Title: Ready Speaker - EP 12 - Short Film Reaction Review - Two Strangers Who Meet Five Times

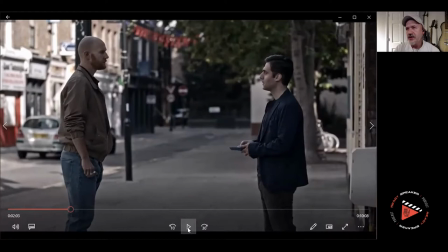[3:22]
I know it's a hard thing to say, especially when you're doing uh independent films and then i see where this is sort of going you know the the uh the idea of how uh how racism works and all that and assumptions but but uh when you're painting a scene uh and and you
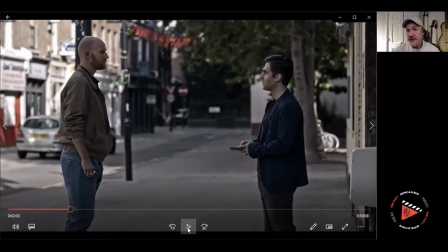[3:40]
need to show something and you need somebody to notice something you always go all in or you don't show it at all and and when you see that like that gentleman who walked into the shot they probably just couldn't get him out of the shot and that's all because it's low budget but
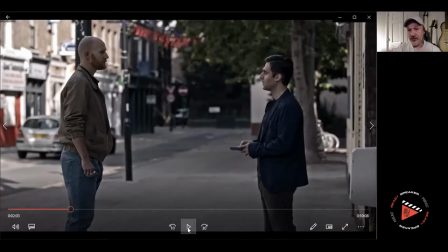[3:53]
if you're going to show a crowd you have to show more otherwise it's it's uh it's not background noise if it's a lot of people it's background noise it's part of the element part of the painting part of the forest let's say and if you see one person walking in that's really where
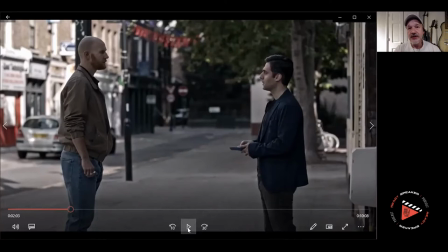[4:07]
it's just one tree and you're probably gonna chop that tree down or it's a mystical tree or tree of life or it's a tree rot or something's a portal or something uh or it's a memory or it's it's it's a catalyst of something so when i see one person walking in and they
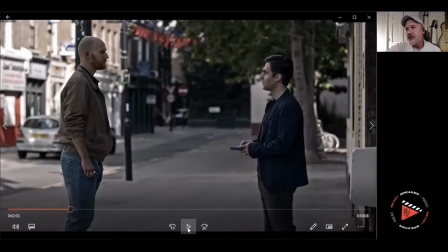[4:21]
just leave it becomes weird to me so maybe on this shot i would have pivoted a little bit uh but then they might have seen something else to the right but but uh to the right of the screen but but i uh but i but i would have probably adjusted that shot or
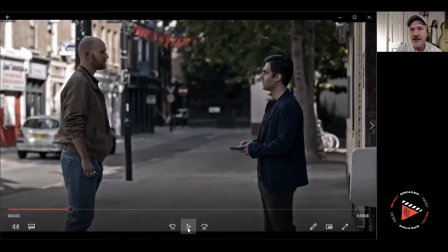[4:37]
gone in a little more maybe done some cutaways so uh that that person didn't didn't need to be there so these pedestrian areas in the uk are very common everyone here has traveled uh to the uk or parts of europe you have a lot of these heavy uh these are awesome uh pedestrian
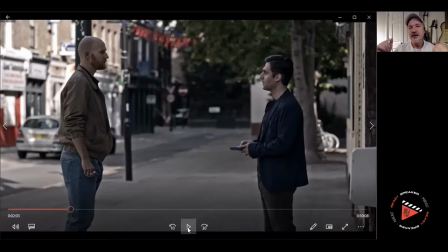[4:54]
areas where there's limited traffic and uh and you can you can do these kind of shots which are very wide and nice and stores and to give character but again if you have one person walking in it just feels weird to me when you have one person walking in uh if you can't
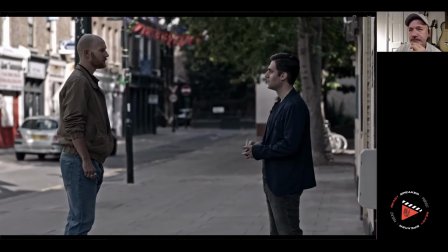[5:09]
control that i probably would have changed that a little bit all right Let's keep going.
Are you done?
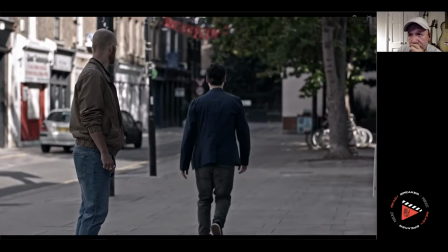[5:17] Prick. Bye-bye.
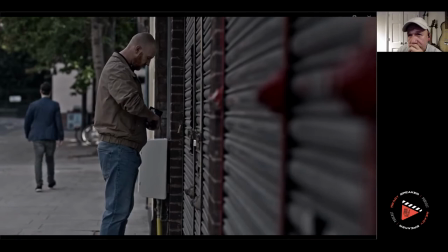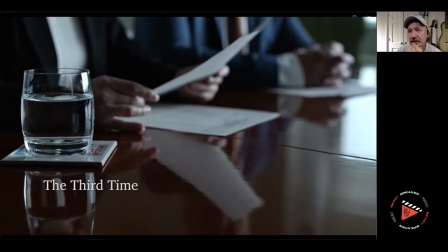[5:27]
Costume design is really important too. I think you have to heighten the badass costume design. You're going to go badass.
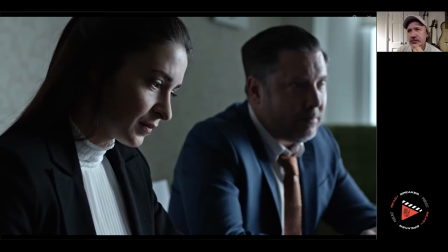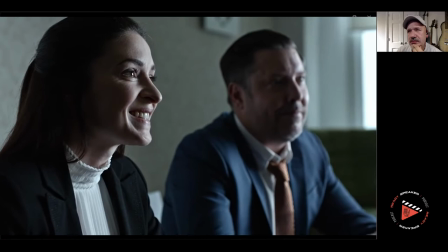[5:42] You know, I'd like to introduce you to our CEO and founder, Samir Aziz. Okay.
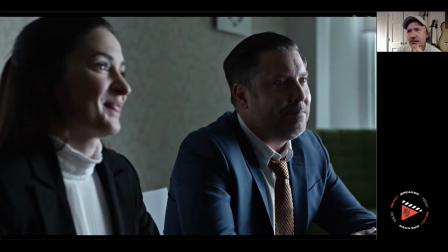[5:48] Sure. Just a quick hello before we can make you an official offer. Sure. You should fit in well here.
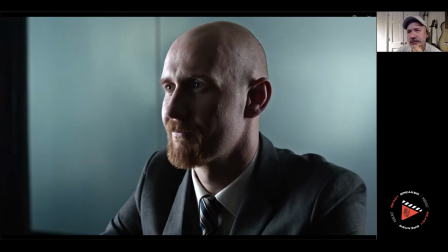[5:54] thanks means a lot give me two minutes i'll just see where he is
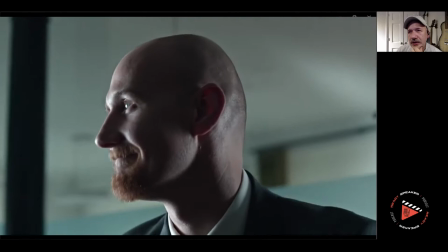[6:02]
really good to have met you alistair good luck thanks
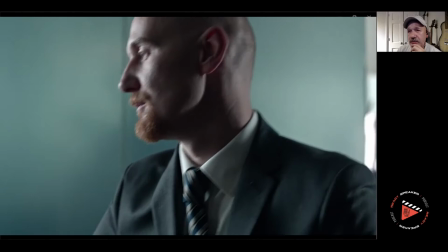[6:06]
i'll tell you the inside camera work is really good with the lights some some
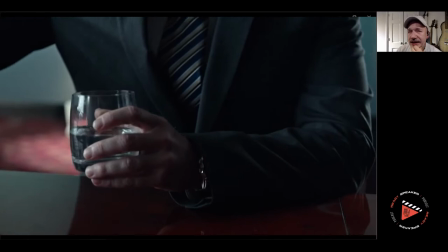[6:12]
good shadows and popping uh there again the handheld thing
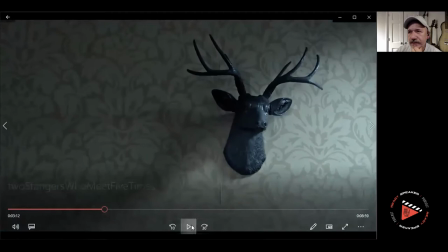[6:16]
i get it it's just like you look at the shot and it's very pretty and this is really really pretty i think the handheld sort of takes away from some of the
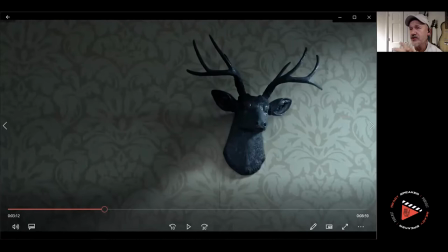[6:31]
tension they're trying to build that with the music again great job you know i don't i'm not knocking the job you know at least they got it done it's more than most people do it so making films sort of like riding a motorcycle you're just happy to see people in two wheels so if somebody makes a film
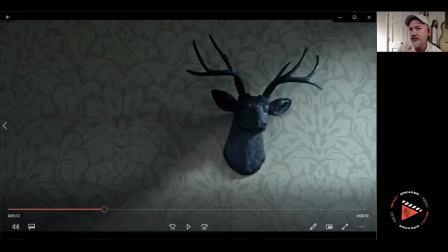[6:45]
i'm just happy to see a film and this is not you know to push down on them it's just my observations and
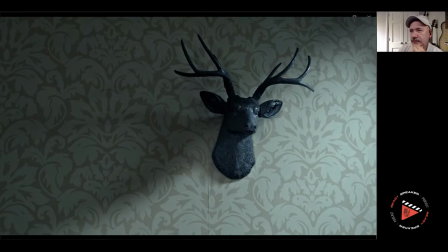[6:51]
maybe in hindsight what i would have done but that's all that is so let's keep going the static head is kind of weird but that's fine
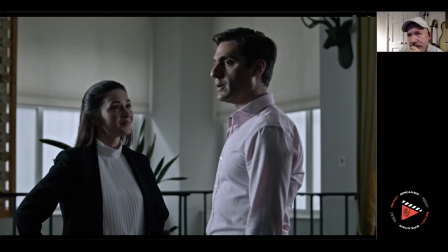[7:02]
I guess his head's gonna come off he's not the finished article but he's honest and keen to learn and yeah I want to offer him the job
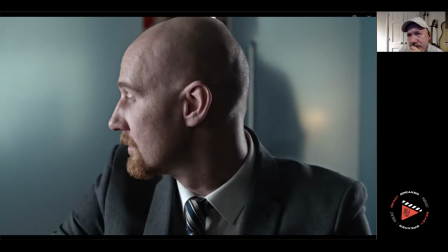[7:11] okay that's great
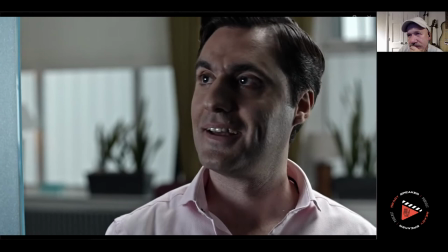[7:18] hi Alistair I'm Samir oh good to meet you
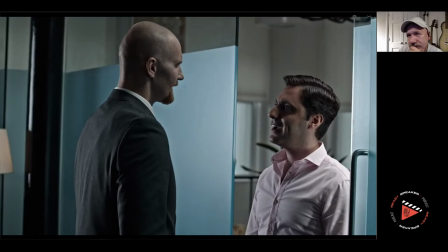[7:27] sorry do we know each other I don't think so